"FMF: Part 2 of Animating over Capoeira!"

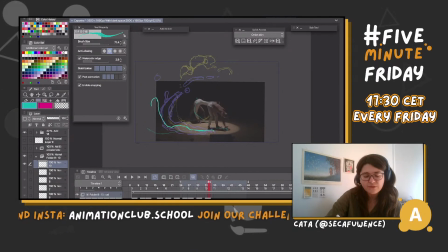Not like there's not a wrong way to do a composition. There's like more effective ways that speak better, and there's the ones that speak less clearer. And I would always put everything in a very awkward uh, type way.
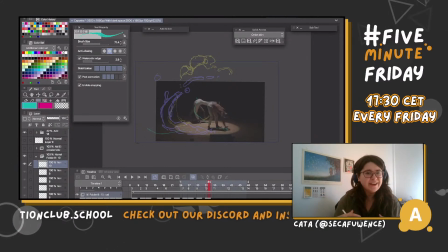Something would be either too much to the left, or I would put everything on one page. Like we would use very big like easels with stuff to draw on them,
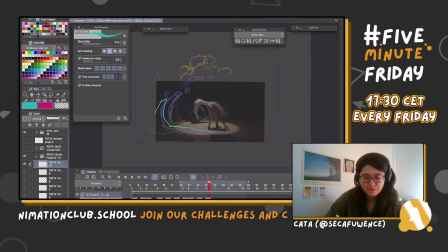and I would never be able to fit everything as I wanted. And very glad for digital art in general. I try to be very
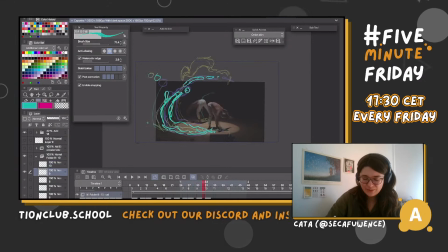like meaningful with the stuff I draw. I try to think about the composition from the very beginning and everything, but still, um,
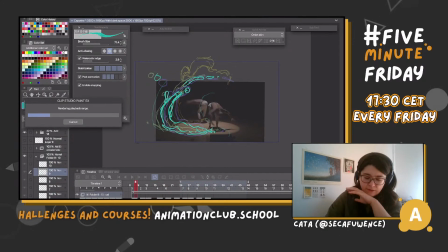Let's see how that works. I'll make the image a bit bigger.
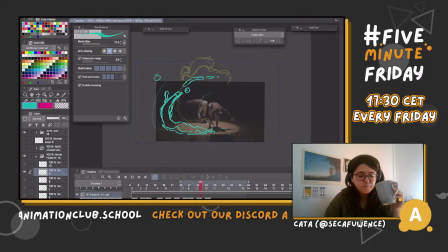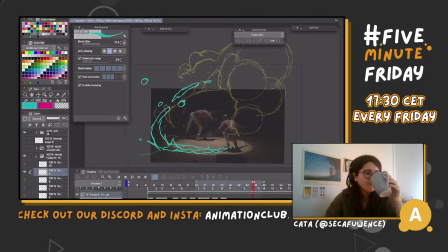Ooh. Very slow for my taste.
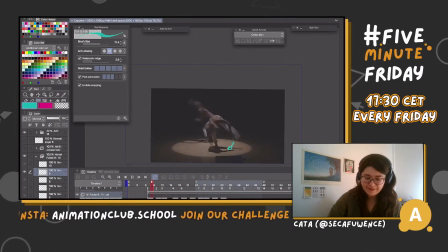I think we can make it faster. Though he's very careful with
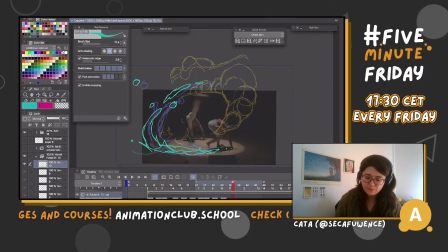his movements. I think we can make some of the masses move faster. Especially like over here. I think the biggest
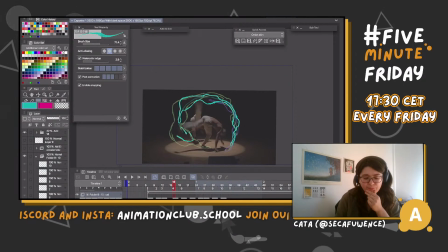mass of the water should be somewhere around his foot, if not even like earlier. So it would be like a force and then a whip of water going after him.
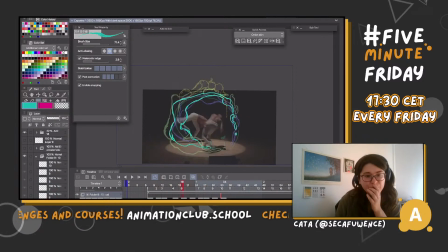So I think we did pretty good, but I think we'll be better if we started from the beginning. Isn't that fun?
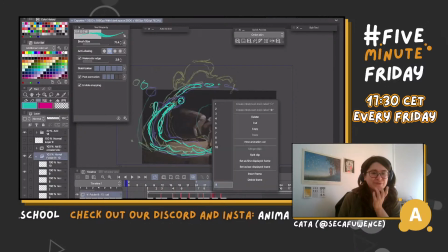Isn't that fun to just go like this?
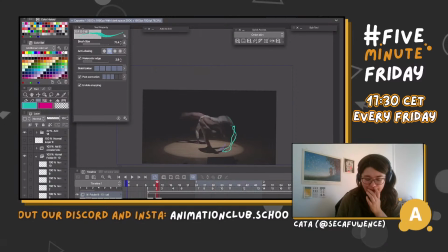Wow. But I'm gonna be faster with my drafts. Not like last time. I want to make it quick. And I want to try to focus on.
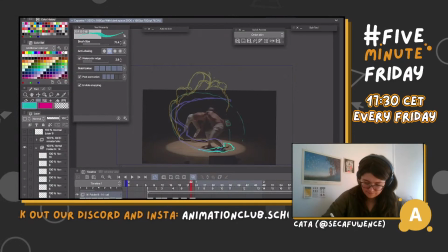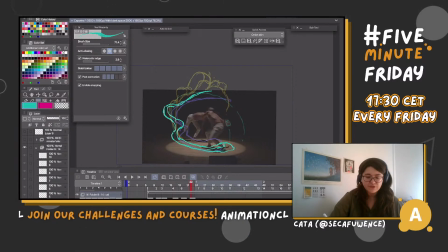Mhm. Yeah, we can make the shape three-dimensional. So his leg would be submerged in the water. Of course, we'll use very different shape for the fire and water here. I think last time we did, they look samey.
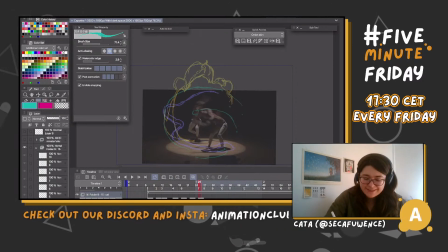I understand they like I use the same principles, but I want this to feel different.
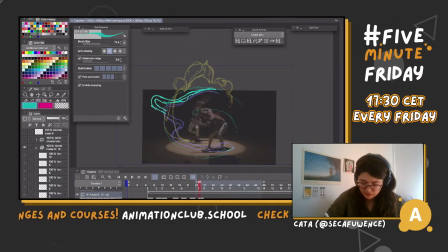I think since he's finishing over here, I think this could.
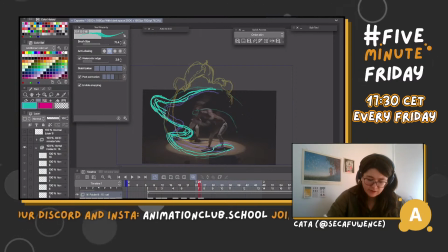Like this. So one body of water, second, and just third over here.